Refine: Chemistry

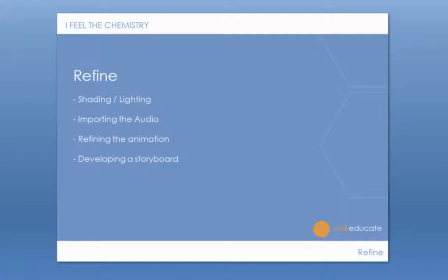5s
So hi there, just want to talk to you a little bit about refining the animation. So we've got the prototypes completed. In terms of refinement, it was down to things like the shading of the characters, the lighting of the set.
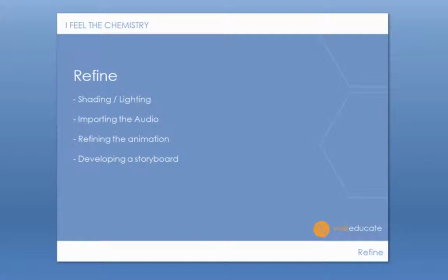20s
Also importing the audio changed the animation in terms of trying to match it up and work with it. Lastly, I suppose developing a storyboard so we could refine all the different elements to match the storyboard as well.
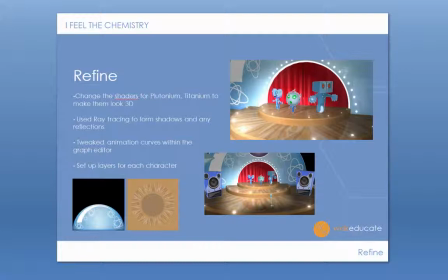36s
Just to move on, in terms of the refinement, there were changes to the shaders for plutonium and titanium. So they're now actually Lambert shaders, just to make the characters look more three-dimensional. I've also now used things like ray tracing
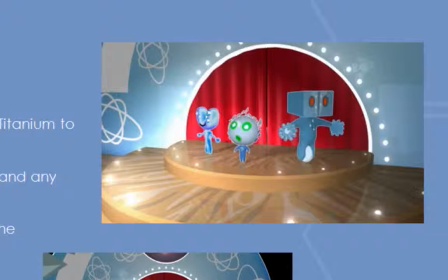54s
to allow it to form shadows and reflections within the materials.
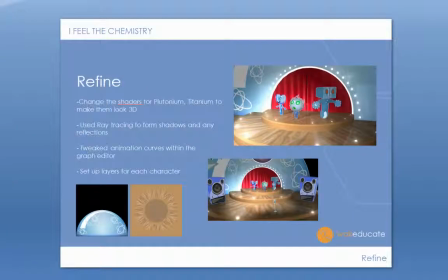60s
So it just gives it a bit more of a glossy, kind of polished look. The only thing with ray tracing is to bear in mind is the rendering time will increase. So obviously if you are using ray tracing, then just use it within caution.
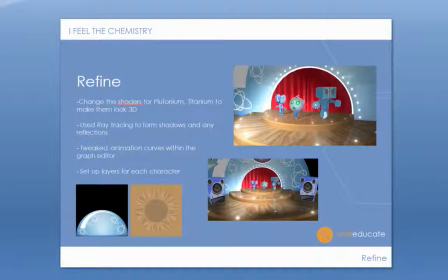79s
I've also tweaked the animation curves, so that's for things like animating the characters, and set up layers for each of the characters within Maya. And lastly, what I did is made the decision to change the floor texture,
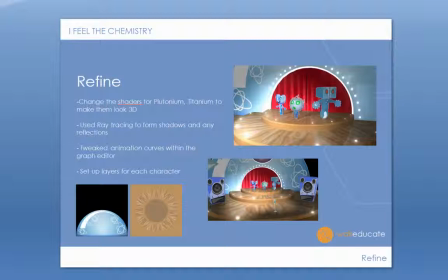94s
so now it's kind of more of a rounded shape, which is more in keeping with the shape and form of the stage, so that works a little bit better. So let's now take a look in Maya.
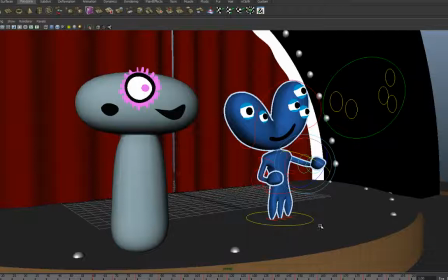105s
I'm just going to open Maya now, so I look at one of the scene files. As you can see, we've got two of the characters there.
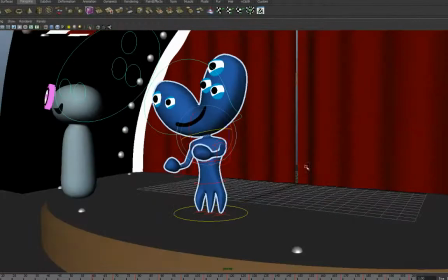112s
Silver has been rigged by our man Dean,
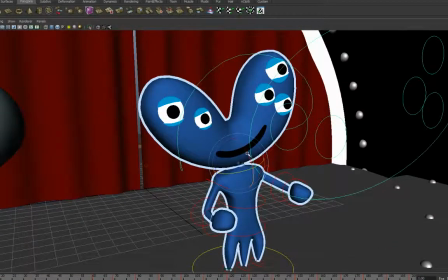117s
great rigger, and as you can see, we can move the character around.
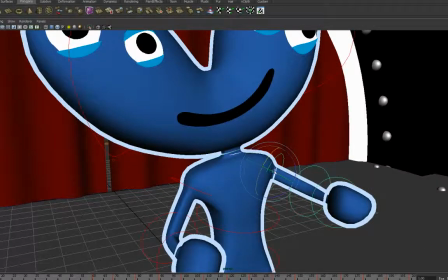122s
We can select any of these controls, which really help the animator,
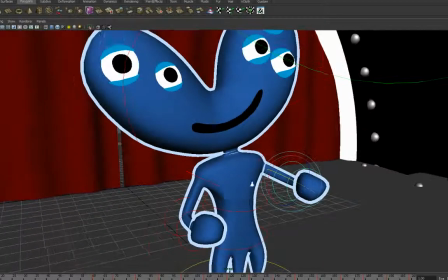128s
and you can animate these and keyframe them. So it makes my job a lot easier
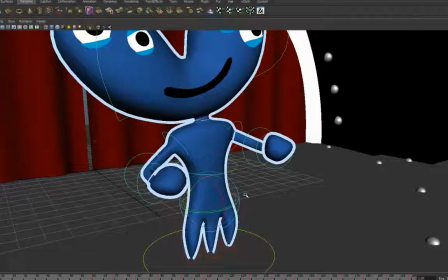136s
in terms of the movement of the character and the keyframing.
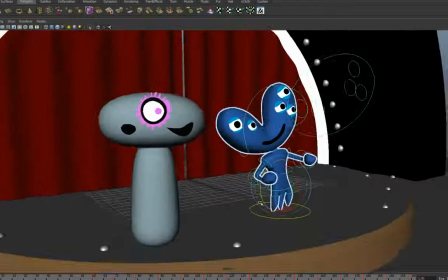142s
Okay, so there we go. And for the nickel character, obviously we have deformers in there,
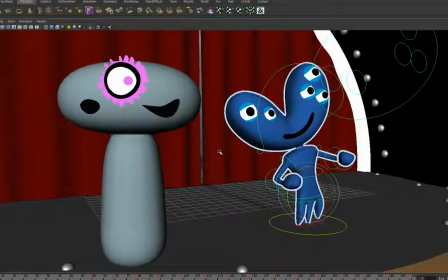149s
so as before, the character can deform with squashes and bends.
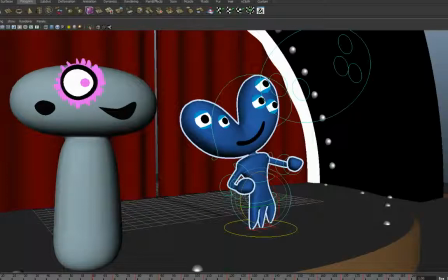154s
So if I just press the play or just scroll through, for a start, as you can see,
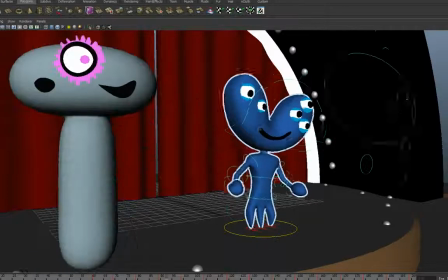161s
there's some animation there, the character moving, dancing.
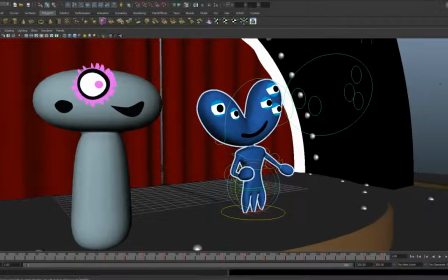167s
Whoa!
So yeah, get into the groove.
If I just right click and I go to sound, I'm just going to bring in the sound. So as you can see at the bottom in the timeliner, there's the sound,
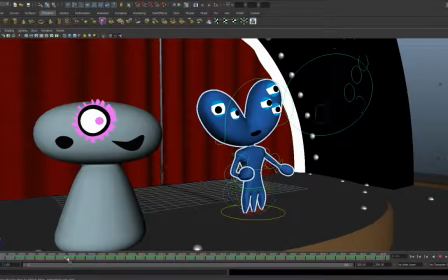181s
and you can scroll through it and it'll play it. So you can actually keyframe or try and keyframe speech, anything like that, and sync it. So it's really useful in terms of doing things like that. If I press play now,
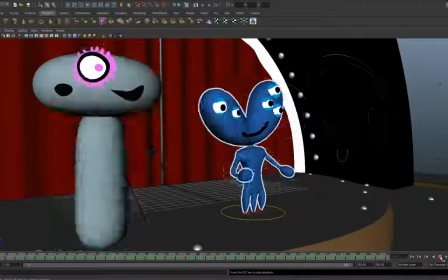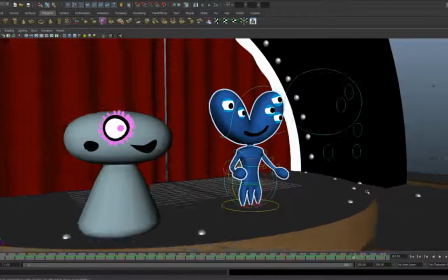203s
so yeah, so there's the music.
Get into the groove.
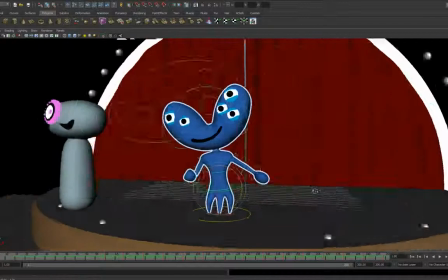207s
You can see the characters dancing around, moving, and like I say, the controls are excellent to use.
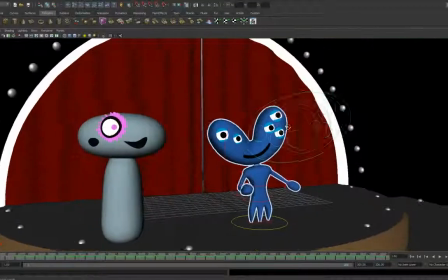216s
It should make your life quite easy.
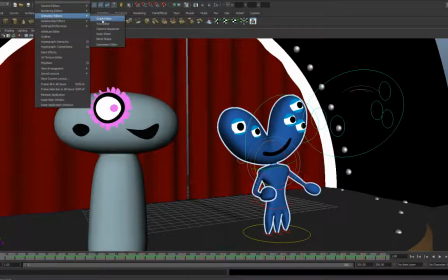218s
Just in terms of keyframing, obviously if we go to the graph editor, you can see for the head there's the keyframes.
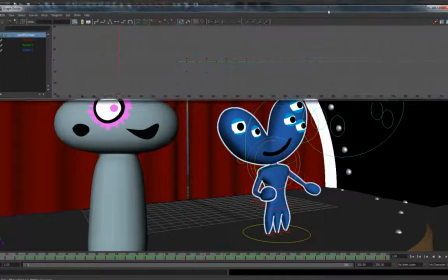226s
So at any time we can actually manipulate these within the graph editor and change them.
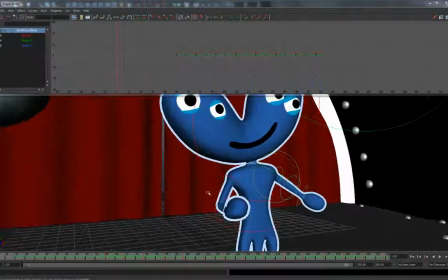232s
Likewise, any other things that we keyframe, like the shoulder or the elbow, or the keyframes appear.
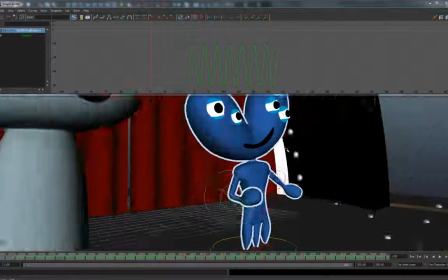240s
So that's just an opportunity to actually manipulate and change the movement at any time.